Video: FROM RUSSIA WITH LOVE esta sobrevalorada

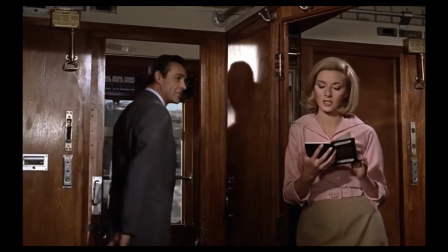(8:15)
Si bien la audiencia logra entrar en suspenso con Grant y los rusos, siempre acechando a los personajes principales,
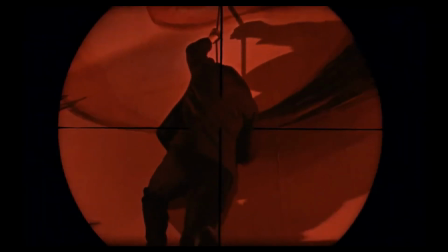(8:21)
la verdad creo que la secuencia en la que matan a Krylenko funciona de mejor manera. Tatiana empieza a enamorarse de Bond como en toda película de Hollywood.
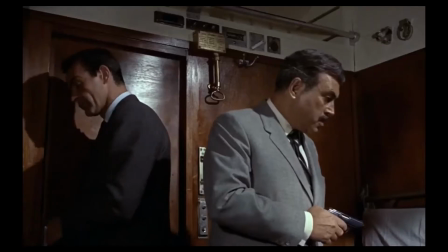(8:30)
Mientras tanto, Kerim captura a un agente ruso que seguía a nuestros protagonistas desde que abordaron al tren.
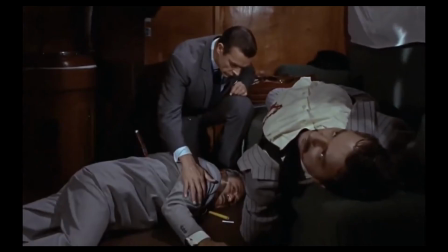(8:38)
Desafortunadamente, Red Grant los asesina a ambos. Este hecho hace que Bond pierda la paciencia y empiece a interrogar a Tatiana de forma violenta.
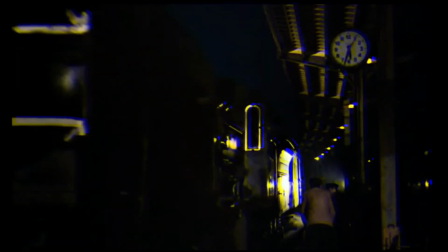(8:45)
Sin embargo, ella no sabe nada. Más tarde, en una parada, Bond le dice a uno de los hijos de Kerim que su padre ha fallecido.
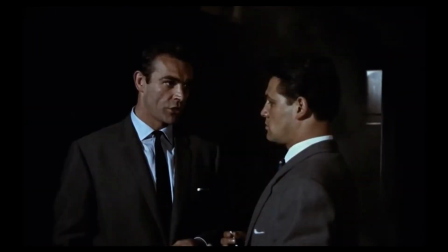(8:53)
También solicita refuerzos, así que el hijo de Ellie avisa al MI6. Por desgracia, Grant escuchaba toda la conversación.
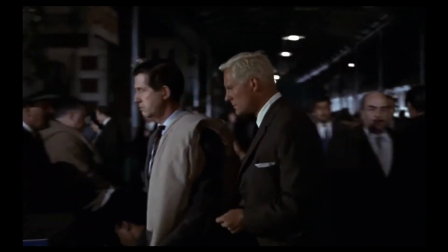(9:01)
En otra parada de tren, el asesino mencionado mata al agente del MI6 y se hace pasar por él.
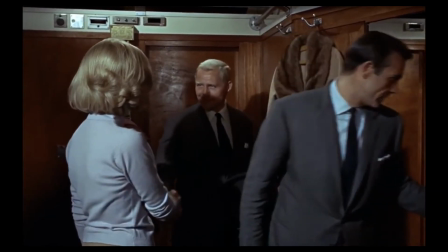(9:07)
Después de conocer a Tatiana y reunirse con 007, Grant los invita a cenar.
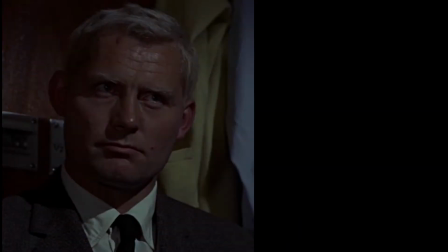(9:12)
Por cierto, Robert Shaw como Red Grant hace un trabajo sobresaliente.
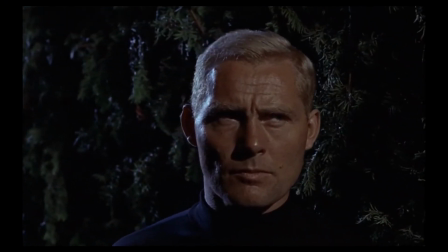(9:17)
Te lo puedes creer como un sicario profesional, pero también sabe fingir ser uno de los buenos.
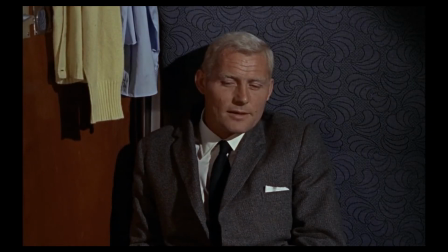(9:22)
Muy pocos antagonistas de la saga consiguen ser multifacéticos, por lo que lo considero uno de los asesinos más infravalorados de toda la franquicia.
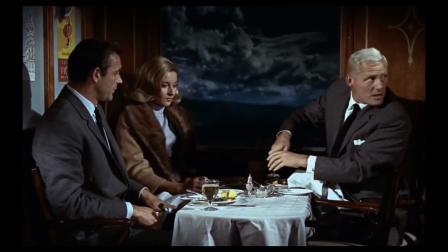(9:31)
Durante la cena, Grant envenena la bebida de Tatiana. Aunque Bond se da cuenta de esto, decide no decir nada.
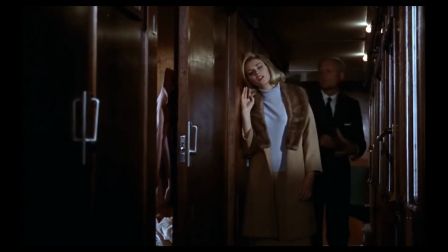(9:39)
Unos momentos después, Romanova se empieza a sentir mal, así que la dejan descansar.
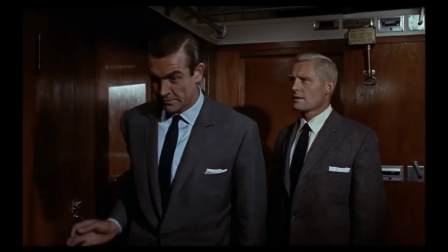(9:44)
Tiempo que Bond aprovecha para interrogar a Grant.
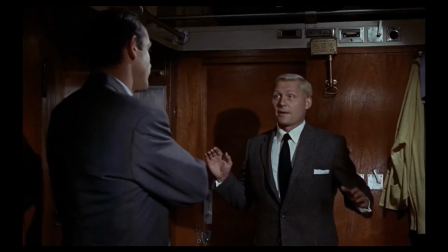(9:48)
Lamentablemente, el asesino vuelve a ganarse la confianza de la gente, así que cuando 007 está desprevenido, el espía de Spectre lo ataca.
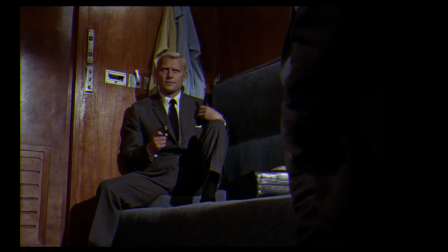(9:57)
Es entonces que tenemos uno de los clichés más gastados del cine.
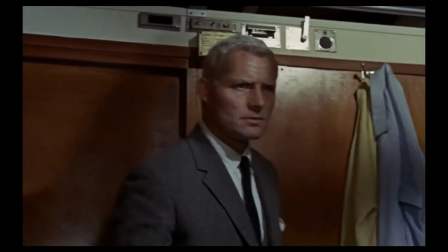(10:01)
Grant empieza a explicarle a James todo el plan de Spectre, cosa que sí me llega a molestar, debido a que la cinta ha mantenido un tono muy realista hasta ahora y que Red Grant haga esto sí se siente fuera de personaje.
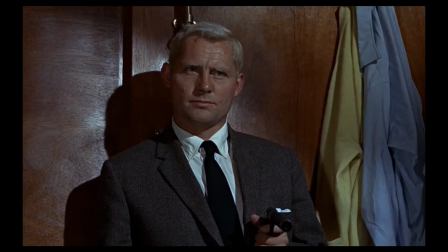(10:14)
Bond le pide a Grant fumar un último cigarrillo, así que el sicario cae en la trampa del maletín de Q.
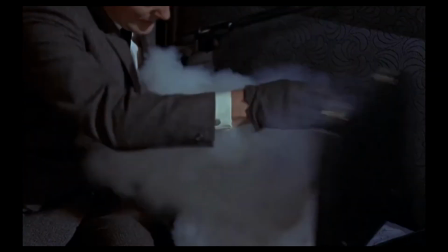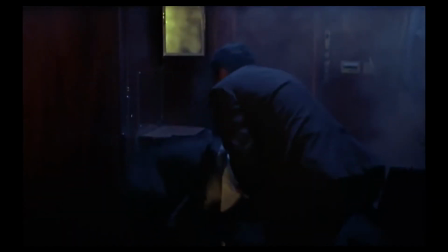(10:25)
Esta es una de las peleas más recordadas de toda la saga, y puedo ver por qué.
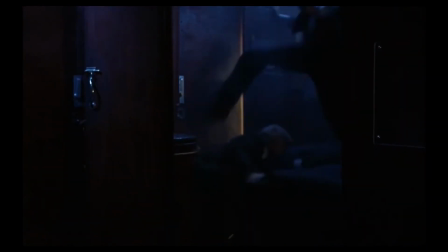(10:30)
La escena está filmada con maestría y se agradece que gran parte del combate haya sido hecho sin dobles.
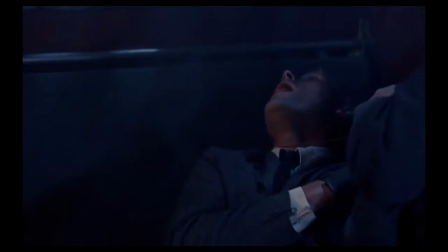(10:36)
Eventualmente, James termina ganando el enfrentamiento y se baja del tren junto a Tatiana en el punto donde Grant debía escapar.
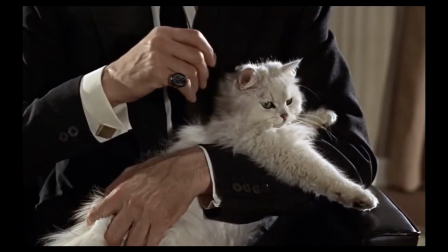(10:44)
Volviendo con Spectre, el número uno está muy molesto por el fallo de la operación, así que Kronstein es asesinado.
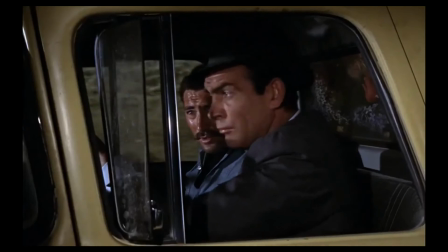(10:52)
Algunos agentes de la organización mencionada empiezan a cazar a nuestros protagonistas en un helicóptero.
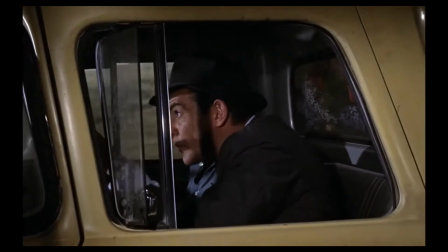(10:58)
Se supone que esta escena de acción debería de ser emocionante,
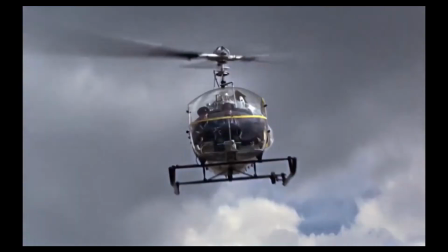(11:02)
pero el espectador no logra impresionarse debido a que la escena es un plagio del ataque del avión fumigador de North by Northwest.
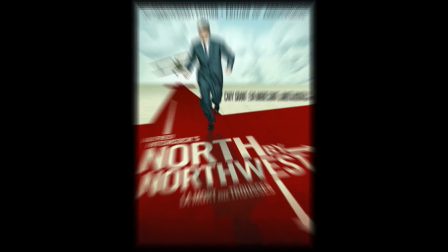(11:09)
Lo peor de todo es que la secuencia está mal presentada.
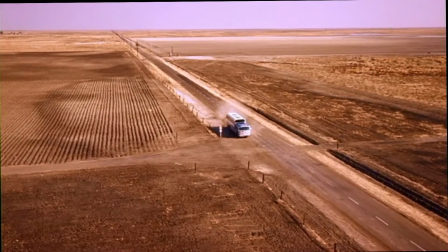(11:12)
Hitchcock nos da una vista panorámica para que conozcamos la geografía del lugar donde Roger Thornhill se encuentra,
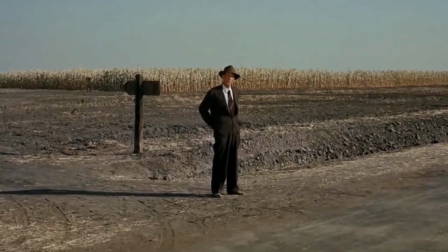(11:18)
y luego, el hombre que espera el autobús nos indica que algo anda mal.
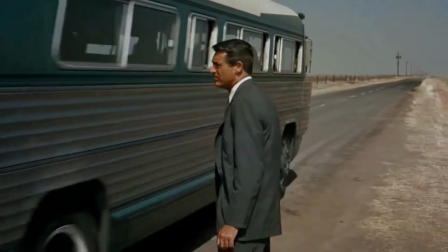(11:27)
Lo brillante de esa escena es que el espectador entra en suspenso antes del ataque.
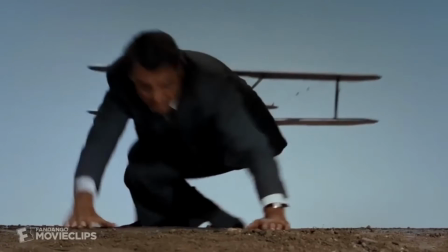(11:32)
Obviamente después sigue todo el atentado al protagonista. No obstante, solo me voy a enfocar en el planteamiento.
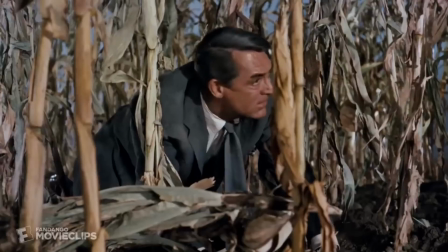(11:40)
Ahora que sabemos esto, veamos cómo From Russia with Love solo hace un plagio sin alma.
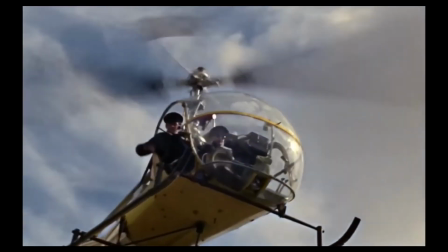(11:45)
En el filme de 1963,
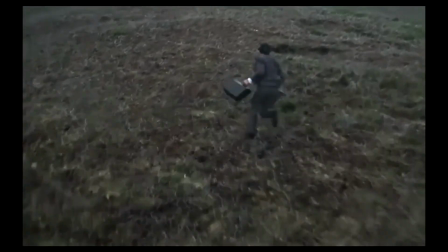(11:48)
el helicóptero solo llega así sin más y no conocemos muy bien el lugar en el que Bond se encuentra, haciendo que la secuencia se sienta vacía.
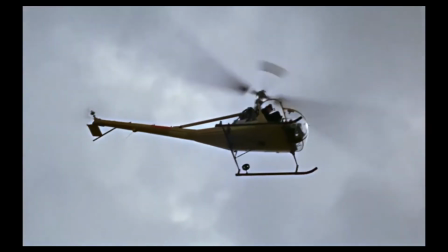(11:56)
Como era de esperarse, 007 derrota a los villanos,
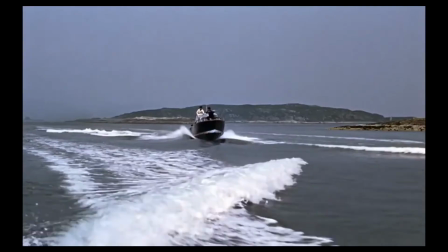(11:59)
solo para luego robar un bote y tener otra escena de acción que la verdad tampoco es la gran cosa y solo es promedio.
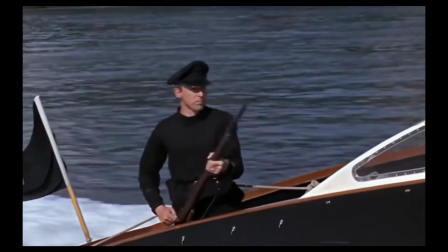(12:06)
Sumado a esto, no aporta nada a la trama.
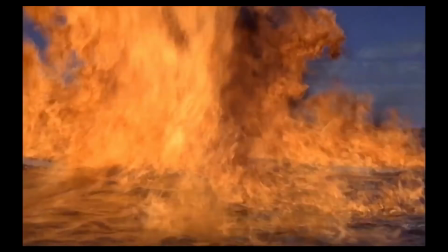(12:09)
Al menos la explosión final sí es increíble y siempre te deja con una sonrisa porque para ser material de los 60s está muy bien hecho.
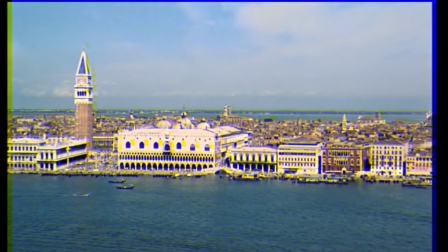(12:18)
Nuestros héroes se encuentran en Venecia.